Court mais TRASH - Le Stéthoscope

Ah, c'est pas un conte de Noël. Christophe Droyot, c'est un passionné de cinéma de 42 ans qui vit dans les Yvelines. Il est réalisateur professionnel pour une chaîne que vous connaissez certainement, France 24, depuis 13 ans. Et d'ailleurs, à propos de l'équipe du film, elle est composée essentiellement de collègues du boulot et aussi d'amis. Christophe n'en est pas à sa première expérience de réalisation de fiction, mais il n'avait pas tourné de court-métrage depuis 2004. Et parmi plusieurs scénarii qu'il avait écrits, celui du stéthoscope lui paraissait comme étant le plus faisable et le plus intéressant, puisqu'il s'agissait d'un film de genre, ce qu'il affectionne. Et d'ailleurs, dans nos échanges, qui datent un petit peu, puisque j'ai mis un temps infini à faire cette vidéo, désolé, Christophe, il me disait « Je ne voulais pas d'une histoire moralisatrice, mais plutôt un récit froid et premier degré, l'histoire d'un psychopathe effrayant qui va tomber sur plus méchant que lui.
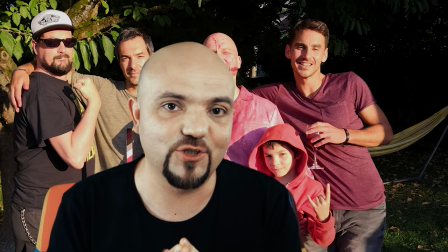» Petite anecdote au passage, ses deux fils âgés de 10 et 12 ans ont participé au tournage.
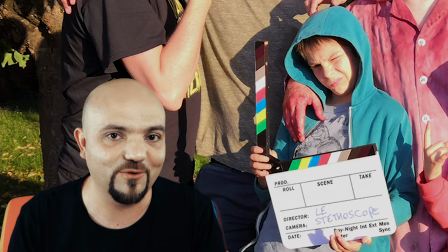Abel, le plus âgé, a fait office d'assistant réalisateur. Quant à Melville, c'est tout simplement lui qui campe le héros. Christophe me précise, j'ai imaginé ce tournage comme une chouette expérience de grandes vacances et qui leur laissera de bons souvenirs et surtout de la fierté.
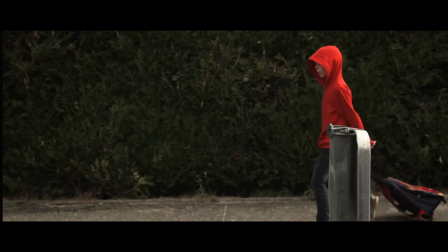Ce que j'ai tout de suite apprécié, c'est l'entrée en matière. Une relecture du petit chaperon rouge avec ce petit bonhomme encapuchonné qui
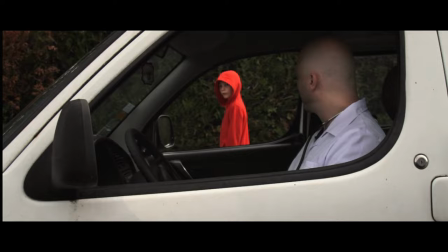traîne son cartable rouge avant de tomber nez à nez avec son grand méchant loup en blouse blanche.
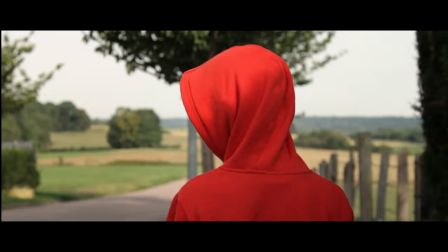Le tout filmé est monté avec un sens du rythme et une fluidité très agréable. Il y a une assez belle sobriété jusque dans le titre, en fait, qui n'a rien d'extraordinaire si ce n'est peut-être la couleur un peu inhabituelle. L'ambiance sonore, pour l'avoir écouté au casque la dernière fois, est assez soignée.
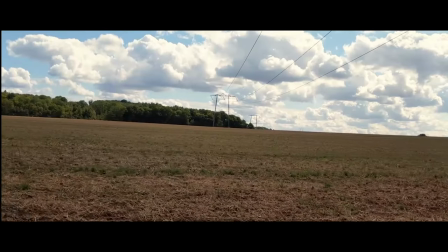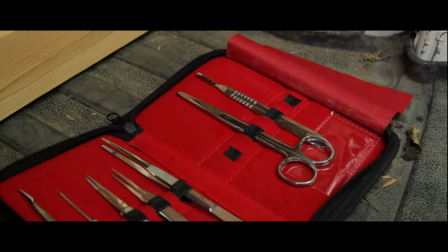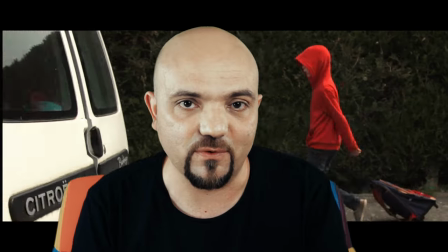Et ce qui est très chouette c'est que Christophe joue avec les attentes du spectateur
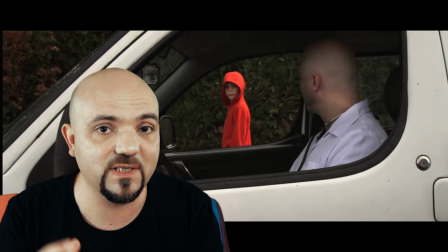en posant un à un chaque élément qui va faire avancer le récit. L'homme en blouse blanche, le stéthoscope à son cou, la curiosité de l'enfant et puis le détail qui tue, l'allume-cigare.
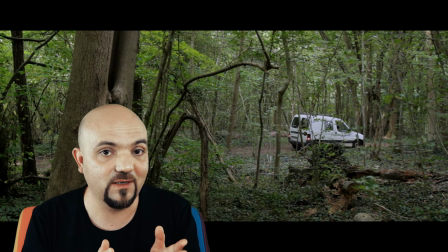En deux minutes seulement on comprend absolument tous les enjeux et du coup on s'attend au pire quand le psychopathe actionne l'allume cigare.
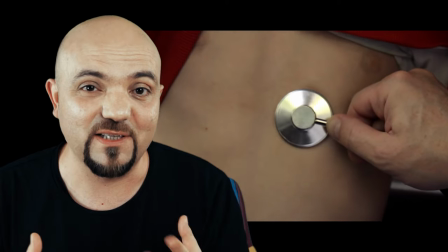Tout ça va très mal finir. Et notre impression se confirme très vite avec cette scène du stéthoscope
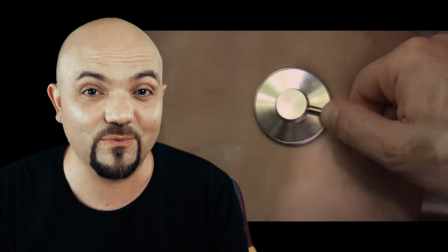qui monte crescendo dans la tension dramatique jusqu'au grotesque.
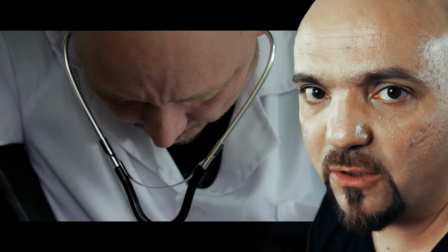Ce type est complètement givré. Cette scène m'a inévitablement fait penser à Frank Booth qui inhale un gaz pour exciter sa libido. Terrifiante interprétation de Denis Hopper dans le génialissime chef-d'oeuvre de David Lynch, Blue Velvet.
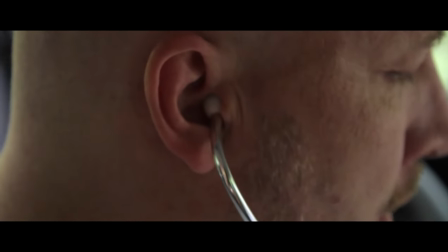D'ailleurs, ce gros plan ne va pas démentir la référence.
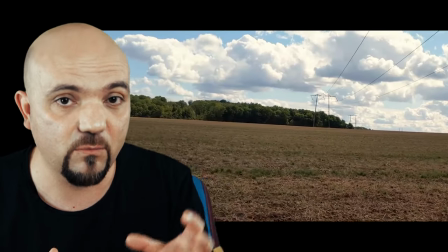Je trouve le montage très efficace. Comme je disais tout à l'heure, chaque élément qui est posé comme ça, un à un, de façon vraiment pertinente.
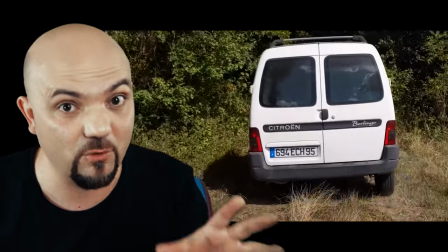Et chaque ellipse aussi, chaque plan même, ne sont pas là pour rien.
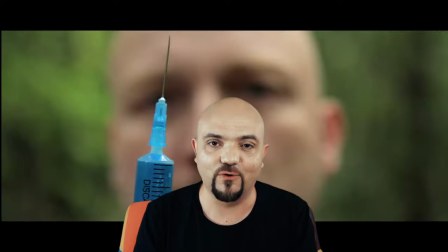Par exemple, Christophe choisit de ne pas nous montrer clairement quand le garçon s'échappe de l'utilitaire.
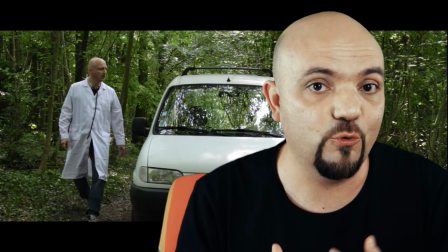Et c'est ce qui lui permet d'opérer le retournement de situation.
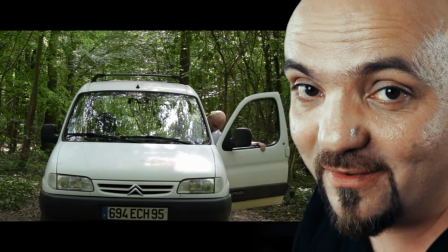L'enfant devient à son tour inquiétant par la seule force du hors-champ. Et ce qui a peut-être titillé certains d'entre vous, vous étiez prévenus, mais qui est aussi très appréciable,
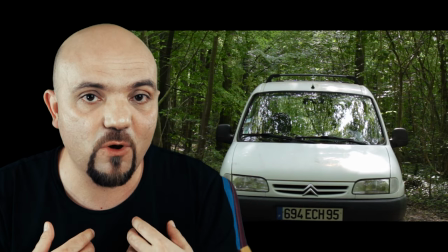c'est comment, au final, Christophe transforme son manque de moyens en atout.